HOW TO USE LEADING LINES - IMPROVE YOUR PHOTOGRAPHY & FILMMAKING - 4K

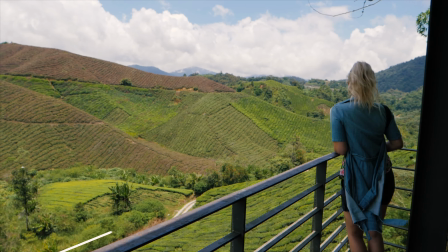(0:00)
In today's quick tip, we're talking about leading lines.
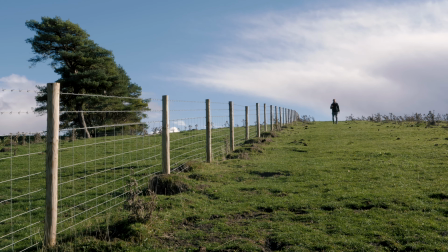(0:03)
Now, this might sound confusing, but honestly, it's such a simple and easy technique to understand, which will instantly up your filmmaking and photography skills. Take, for instance, this shot right here. This fence is guiding your eye through the frame subconsciously to a point of interest,
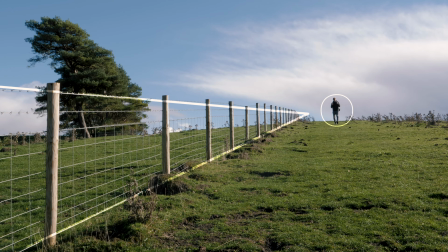(0:18)
and that point of interest in this particular shot is me walking back towards the camera.
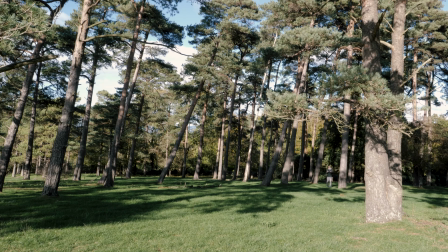(0:22)
And if there aren't any leading lines in the image, sometimes the viewer can find it quite difficult to really work out what are they supposed to be looking at.
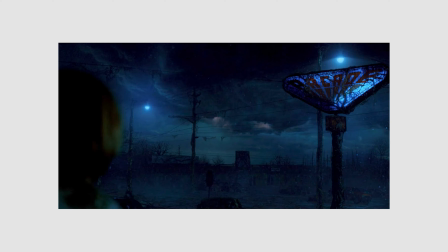(0:28)
We could use this to our advantage to make the viewer feel isolated and confused.
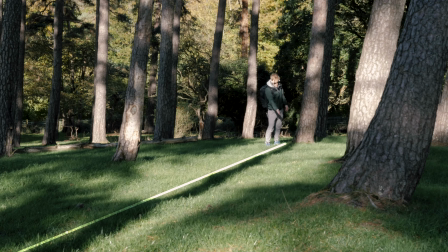(0:31)
So by moving the camera and reframing the shot slightly, we are now using this long shadow as a leading line guiding your eye through that image to the point of interest,
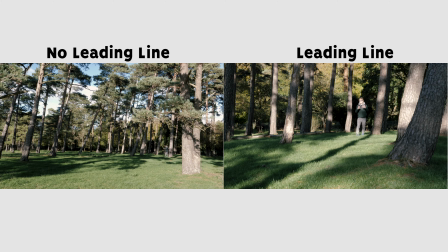(0:40)
which makes it a lot less confusing for you to actually see what is that point of interest in the image compared to
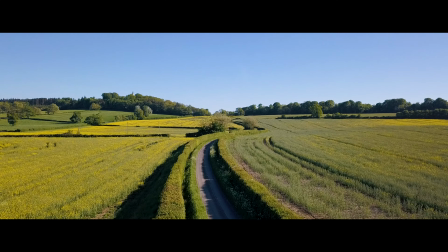(0:45)
that previous shot. As a filmmaker or photographer, we're always wanting the viewer to experience something within our images.
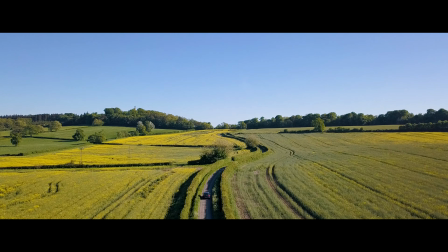(0:51)
So using the tools such as leading lines, which is guiding that viewer's eye to a specific point of interest,
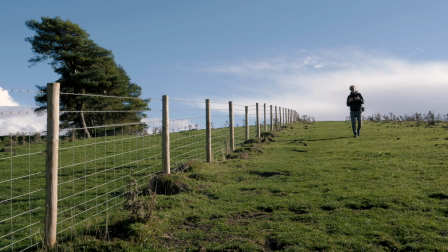(0:56)
we're really controlling what the viewer sees and how they experience certain images. And leading lines can be any shape in any direction.
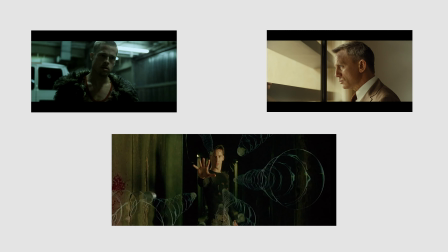(1:04)
They just help guide that viewer's eye back to that point of interest. And once you start to understand why leading lines are used, you will start to see them absolutely everywhere.
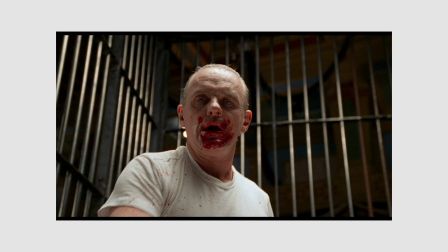(1:12)
And leading lines can be as big and as obvious as this fence, or they can be more subtle and still subconsciously guide that viewer's eye to a specific point. So next time you take a picture or film something, really think about the shot and what do you want that viewer to experience within that image?
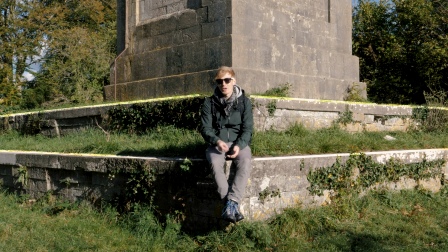(1:26)
And can leading lines help guide that viewer's eye to a specific point and taking an extra few
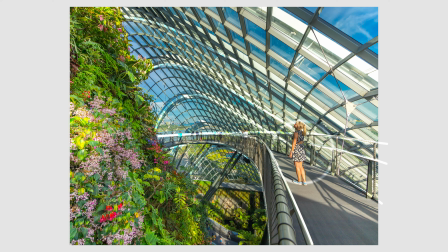(1:31)
minutes to kind of reframe and recompose the shot to add some leading lines can really enhance your images. But remember leading lines is just one of many tools that we can use to really create the perfect composition. And there we have it, that was the quick tip on leading lines and I really hope you guys have found this video interesting and informative. If you have, please give it a big fat thumbs up as it really does make a big help. And if you aren't already, please hit that subscribe button and that little bell to be notified when my next videos go live and why don't you comment down below right now and let me know what other quick tip videos you want me to create. Until next time, keep on creating.